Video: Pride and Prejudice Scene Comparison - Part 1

This is why the 2005 Pride and Prejudice is better than the 95 BBC version, scene by scene, part 1.
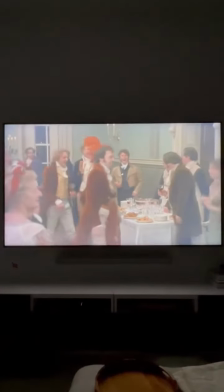Alright, this is the first ball where we're introduced to Bingley and Darcy. Notice right away the sets, costumes, and extras for later comparison.
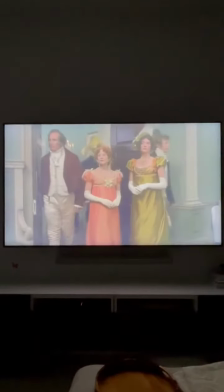Now the song just ended and here they come.
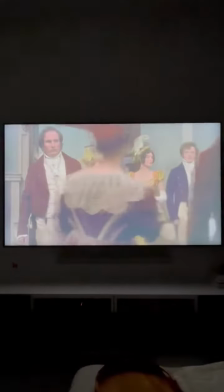Now this scene's supposed to show us what a big deal they are and the actors are acting that way, but there's nothing in the filmmaking that would give us that information if we didn't already know.
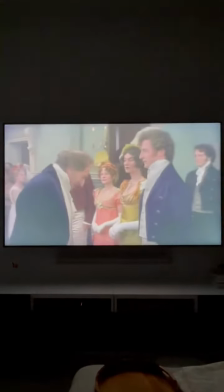Mr. Bingley.
Even this greeting on its own only works in context.
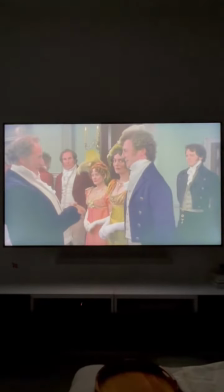If we didn't already know from prior scenes that Bingley was rich and important, we might think this guy was just being an attentive host.
There's nothing that I love better than a country dance.
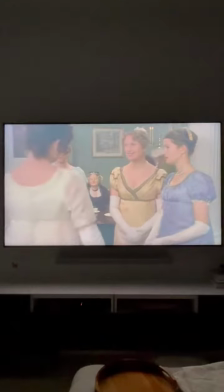Now notice that they enter, are greeted, and then the party moves on. Now we're going to get some reactions and exposition from this conversation,
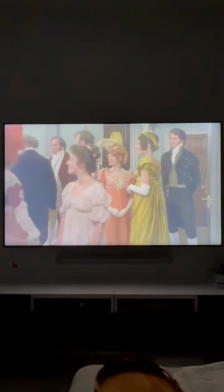but the way these different components are edited with the entrance and then the reactions is very straightforward and ultimately lacks impact for me.
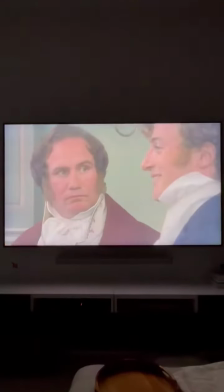Mr. Hurst, the taller gentleman. Oh no, the other. Better and better. They're very elegant.
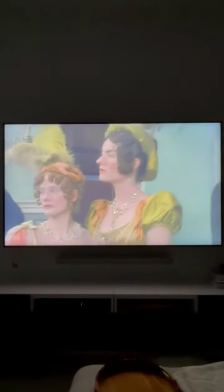Better pleased with themselves than what they see, I think.
Alright, let's look at the 2005 version.
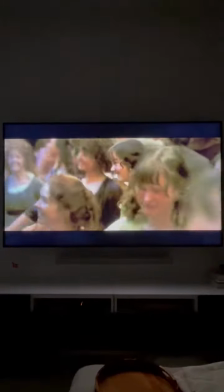Right away, the extras, the setting, the costumes, and the energy of the scene are already more dynamic.
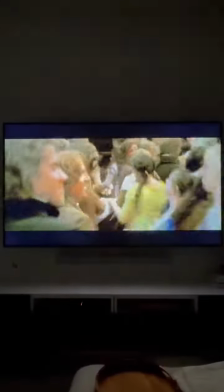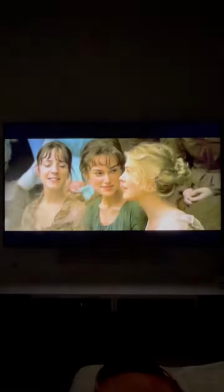Now these scenes with Elizabeth and Jane are important because they orient us in the space so we know where they are for what's about to happen.
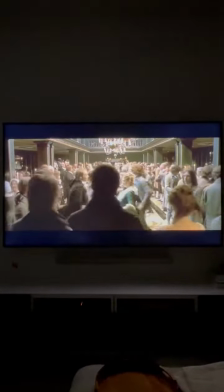Now think again about impact. The way this shot is framed gives this entrance an air of mystery with their backs to us, and then they're finally noticed and the music and dancing stops as everyone looks at these new arrivals.
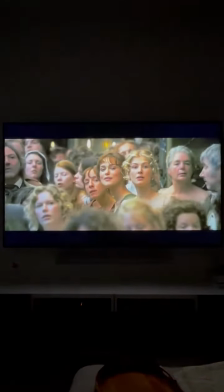We go from that reaction to the more detailed reactions of our main characters. If this was the first scene in the movie, we would know that these characters were somehow significant.
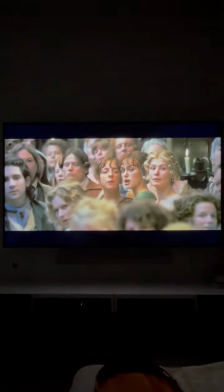How good of you to come. So much of the painted peacock.
Now notice we're getting similar exposition and conversation from Elizabeth, but this is happening during the entrance.
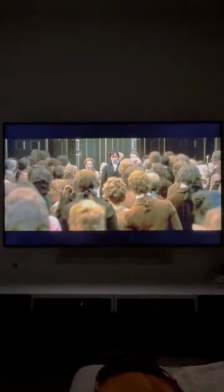So not only are we getting needed background, but this becomes a character moment for Elizabeth as well.
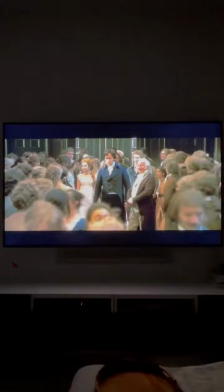We see her not being impressed with the pomp and circumstance that has the rest of the room in a trance. And finally,
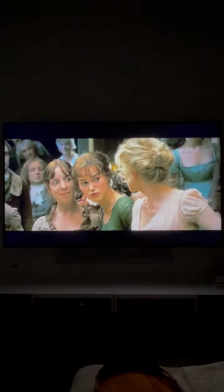we're setting up future conflict and character dynamics that are going to be important for the whole story. Elizabeth not being impressed by the wealth, Darcy subtly snubbing her by looking away,
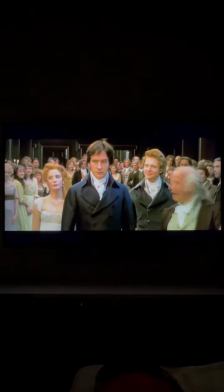but then Elizabeth's reaction, which shows that maybe she cares a little more than she lets on.
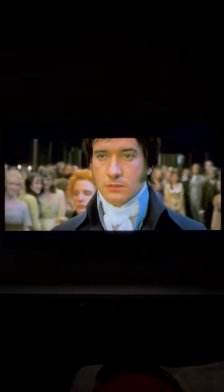For me, there's no question about which of these versions is more effective.